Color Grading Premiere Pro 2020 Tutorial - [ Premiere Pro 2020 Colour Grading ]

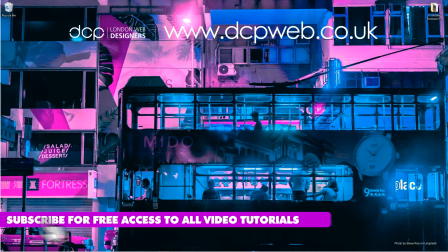[0:10]
Hi and welcome to this DCP Way tutorial. In today's tutorial, I'm going to show you how to color grade video clips using Adobe Premiere Pro.
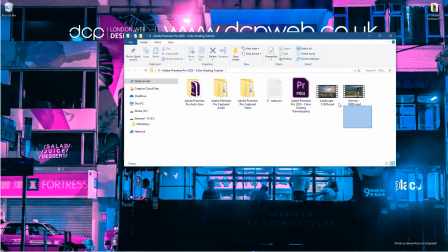[0:17]
Okay, so on my desktop I've got this folder, and inside this folder I've got these two video clips which I downloaded from Pixabay. I'll put links to these videos in the YouTube description.
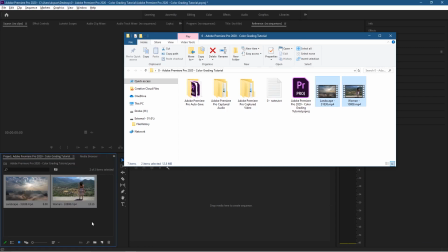[0:25]
Let's open up Premiere and we drag and drop these video clips into the media pool here, and let's drag and drop them into the timeline.
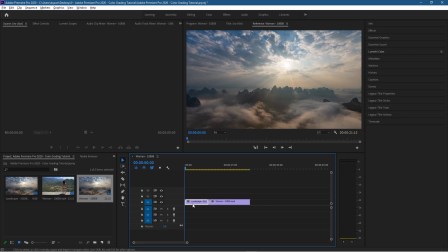[0:32]
So we've got this scene here. What I like to do is double click on the video clip on the timeline,
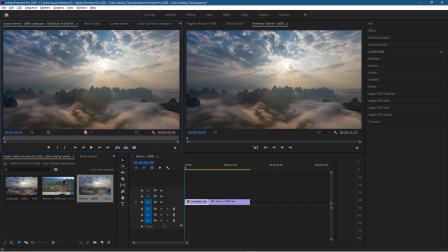[0:38]
and that will place it on this side over here so that we can do some color grading and compare it to the original. This is how I like to do this. So we'll click on the video clip and we're going to go to Windows and we're going to select Lumetri Color here.
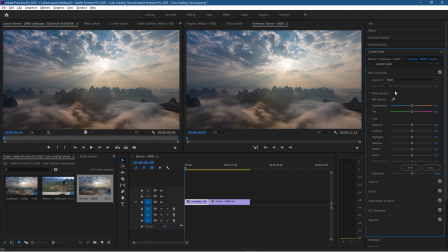[0:51]
So we'll click that, and then these options will pop open on the side here, and we're just going to select the basic corrections. Basic. We'll go maybe through some of these other options later, but for now we'll select the basic correction. So inside basic correction, we've got temperature, tint, exposure, contrast, highlights, shadows, whites and blacks.
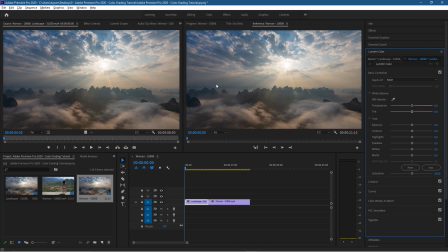[1:10]
So all of this will affect the video clip. So let's think about it. Sometimes when we're doing sort of a color grading, we need to think about the scene and what it is. This is clearly like a daytime sort of scene. So we may slightly adjust this towards the cooler sort of shades, right?
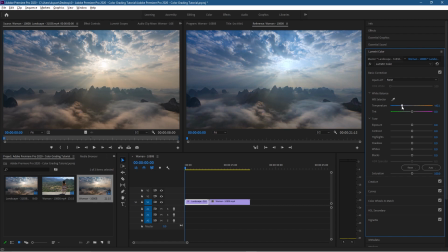[1:26]
Because there's a lot of blue in this sky. It'd be nice to have a nice sort of blue shade. So I'm going to reduce the temperature towards the blue shade, but you can increase it more towards the red shade. This is all down to your preference, right? Color grading is about what you think that scene should look like and what you think is the best option for that scene.
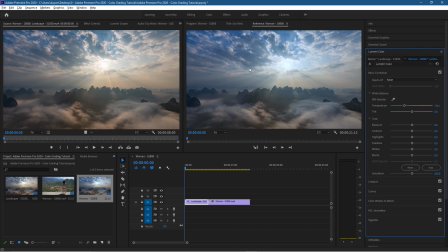[1:44]
So it's down to your own preferences. So here we can clearly see a difference now between the two skies here side by side. So here we've got the exposure. This is the amount of light that we're going to have in our scene. And the exposure is pretty good. I think we can brighten it up slightly, just a small touch. Normally these controls, you adjust them slightly.
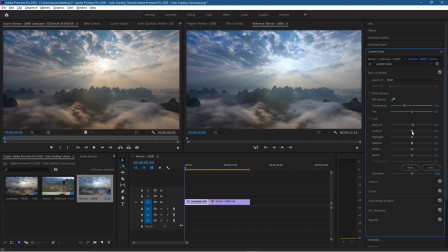[2:02]
The contrast is the difference between our lights and dark colors, right? So we want to increase the contrast, so we've got some nice differences between our light and dark colors here. You can see the difference already, especially in the clouds and the shadows in the clouds here.
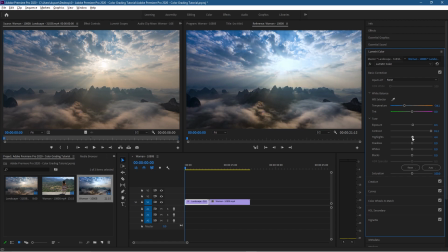[2:17]
So the highlights, these are going to affect the lighter colors in our scene. So I'm going to leave the highlights pretty much close to where they already are. I don't think you need to adjust this too much because the brightness is pretty good in this scene. And the shadows are going to increase. We're actually going to reduce the shadows down, the darkness of these shadows. We want to make it a lot darker.
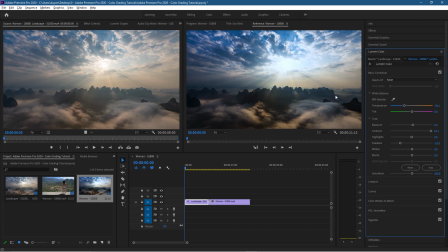[2:35]
I think it will look better like this with these sort of silhouettes of these mountains. I think that looks a lot better. The whiteness, I'm going to pretty much bump that up just a little bit. And the black levels, I'm going to bring them down some as well. Now the saturation, I want to bump that up just to give the colors a bit more pop.
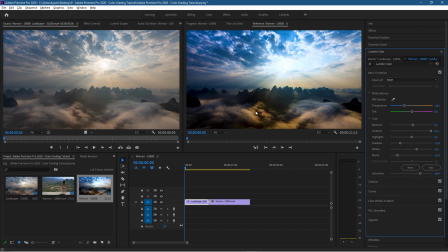[2:52]
And now we can see the difference between these two scenes. This one looks a lot better colored. The variations in the sky and these clouds and so forth, I think it looks better. But then that's my own preference, right? You may say to me it doesn't look as good as the original one, but that's down to your preference too.
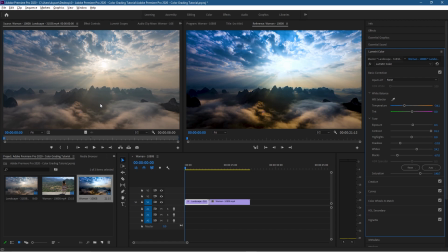[3:11]
So you need to color grade based on what you'd like to see, and then you can see the differences between them. So let's click the play button here. We can see the original clip without any color grading.
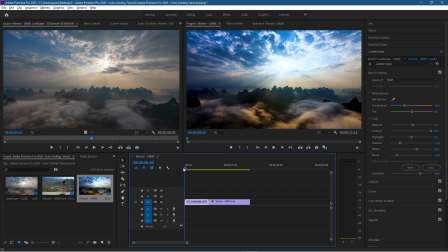[3:20]
Let's stop it around here, and now we can just move the timeline, just jog it slightly, and we can click the play button, and now we can see the difference between the two.
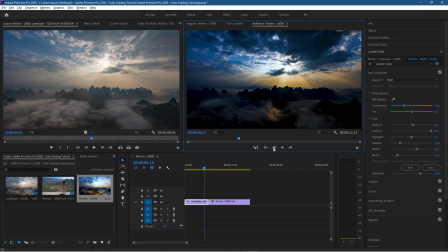[3:28]
I prefer this color graded one. I like the colors a lot more, especially the darker shades in the you can see the clear difference between them now, right? Especially in this sort of view here. So this is down to your own preference. So let's have a look at this second clip.
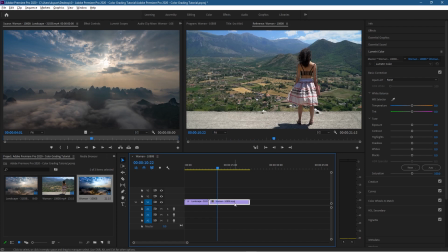[3:41]
Let's go across the timeline. We've got a second video clip here. Let's double click that so we can see that on this side here.
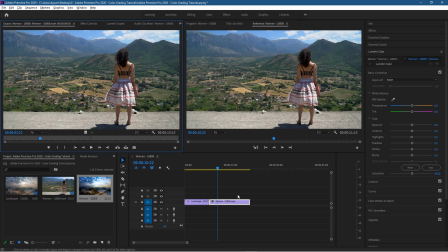[3:47]
So just double click with the left mouse button. And we've already got the options already set up here. And the temperature in here, it's kind of like, it's definitely a daylight scene, right? But we can increase the temperature towards this side. And we can say give it a bit more sort of a yellowy tint to it, so it's a bit more like sunshine hitting, right?
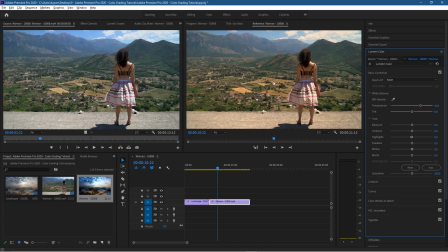[4:06]
You can see the floor difference here as well, and the sort of these fields here as well. So the tint, I'm going to leave that alone for the moment.